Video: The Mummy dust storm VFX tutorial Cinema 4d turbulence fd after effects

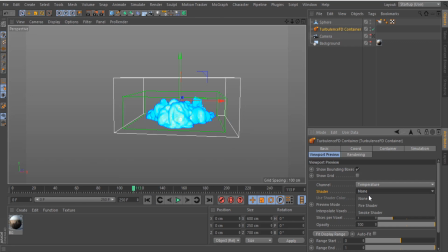I changed the shader to smoke shader in the viewport preview and I gave the smoke color somewhat the colors of the of
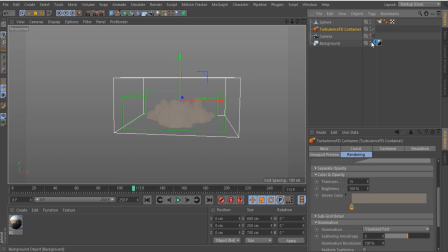the scene from the mountains somewhat a little bit dusty and
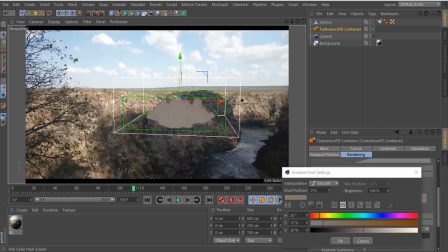give it a little bit of some dark colors and just mix those in between each other with a gradient that goes from brown to dark color and that will just give us some
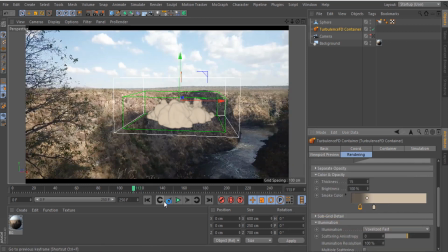deep some kind of details in this in the dust and then went ahead and just I
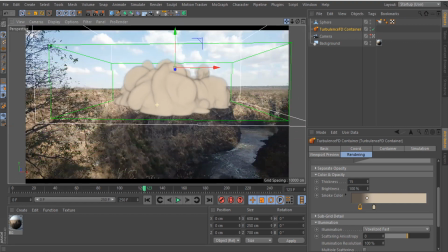bought the smoke to sort of align it to where the top of the mountains is and then placed a protection tag on my camera
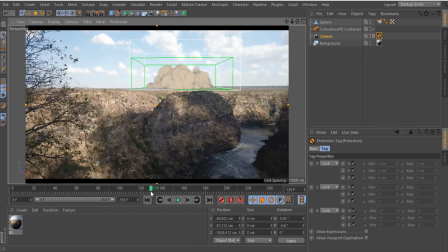so that I don't move it by accident.
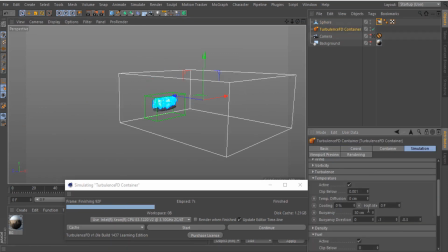Next thing is I just started playing the settings more and more until I liked what I was having.
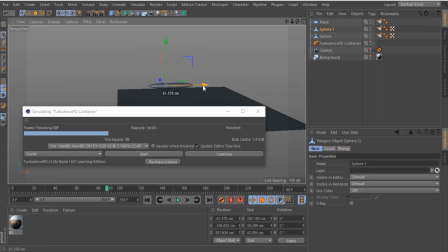Next thing is I duplicated the spheres to make them three and I placed them in different positions and then when I ran a simulation it kind of gave me a different look.
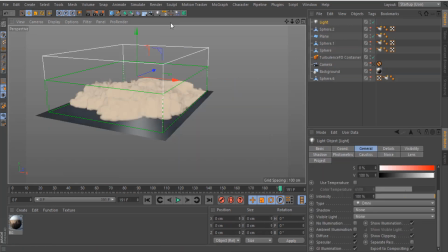I then placed a point light on the upper right corner
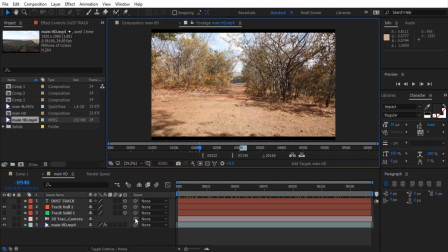mimicking the lighting in my background which which which happened to come from the right top corner having the shadows being cast almost to the left.
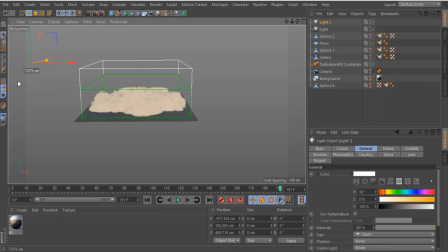I then placed a second light on the left side and gave it sort of a blue blue tint and reduced the intensity so that it can just get rid of those harsh shadows.
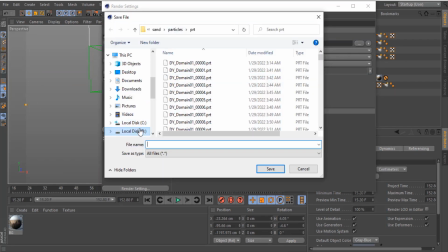I then did a rough render which wasn't like a high render just something like a preview to
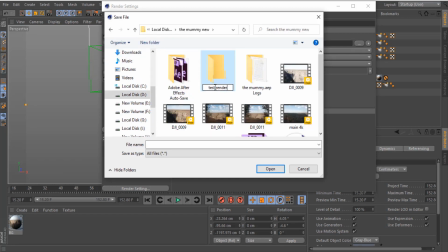make me see how it's moving and how it will look in the After Effects scene.
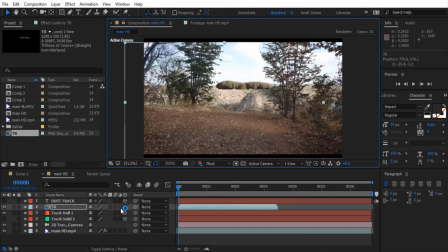I then brought in my render and interpreted the frame to 24 frames since that was the original frame for the video and I started scanning it
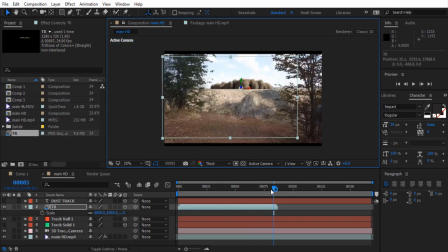up and just trying to get the idea of how it will look and I may and I turned it into 3d so that it can just be
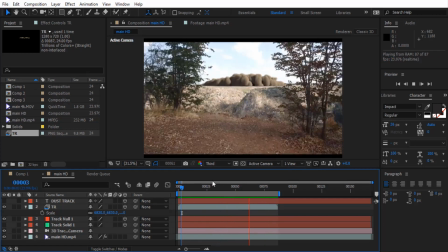tracked in the scene that I tracked earlier and it wasn't actually looking bad I changed the time scale to something like 170 so they can just
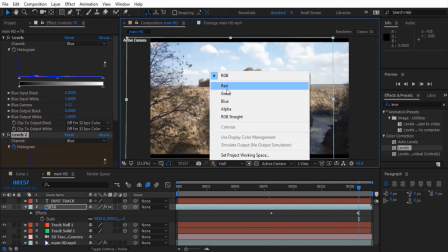move a little bit slower and I started placing a curves on top of that and just start correcting the the dust to make sure that it blends
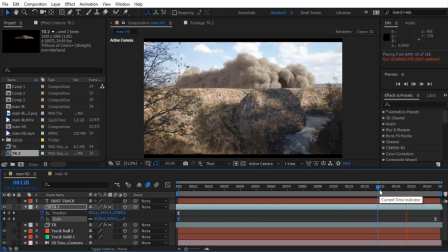in the scene the shadows and the highlights I did a slightly higher vision I did a slightly higher vision simulation to
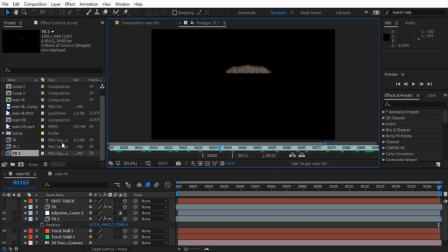just give it more details and I rendered that out and put it back inside of After Effects and I also did another secondary simulation on top of that.
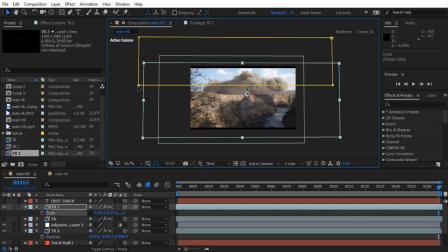I squished it down and I created a mask on top of that. I wanted to create like the bottom dust that kind of rises up as the dust hits the ground.
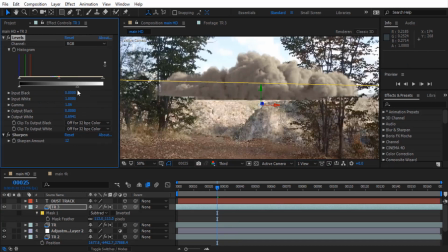I wanted to have like secondary dust that sort of rises up and I gave that a curves and made
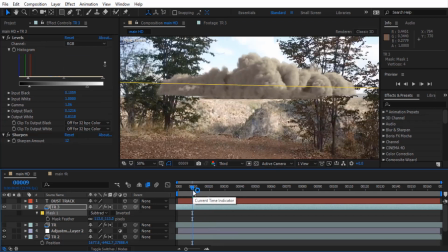it just blending the blend in a little bit better.
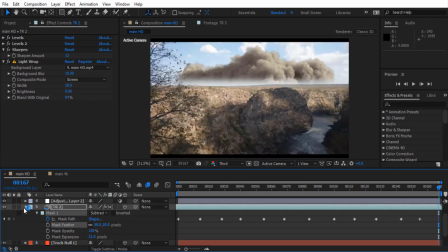I then masked out the harsh bottom of the dust layer and I feathered it out a little bit so that it can also blend in the ground a little bit
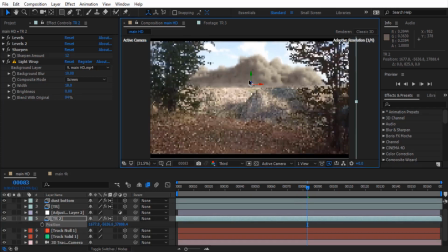better than it being harsh and that mixed with the secondary dust simulation that's supposed to be like the bottom dust simulation kind of
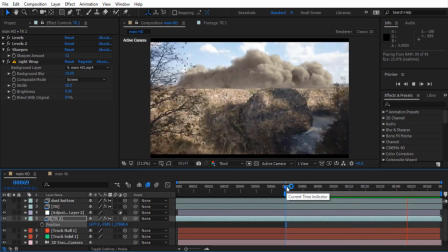looks like it's kicking up the dust as it moves forward towards the camera. I then now move to the next level which was creating the animation of the head.
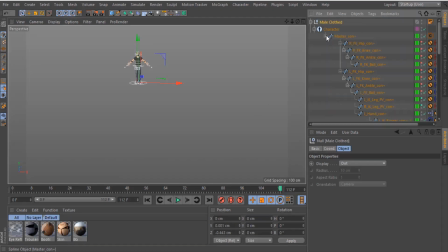i went to cinema 4d content browser and i created i grabbed in the male
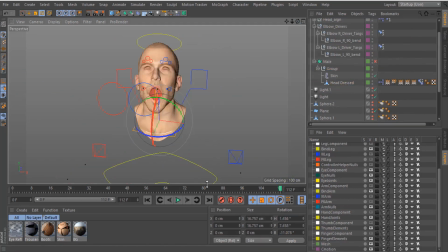cloth character and i did everything except for the head and i started
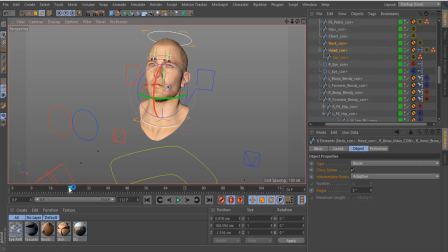manipulating the head the mouth and the eyebrows to just make it animate and open its mouth and this head i then baked that head animation as
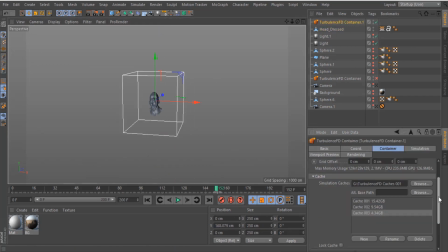alambic and i created a table and safety container and i placed that head model inside of the table and safety container and i gave it some table and safety settings the simulation didn't go well i didn't want to spend so much time on it but you can actually do it and it looks very good i
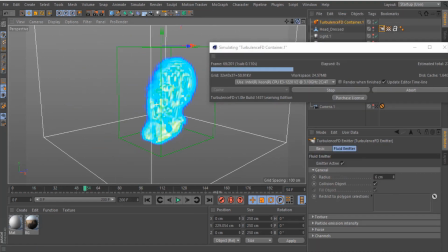did this previously on my on my evil tornado where i have like sort of a head appear from smoke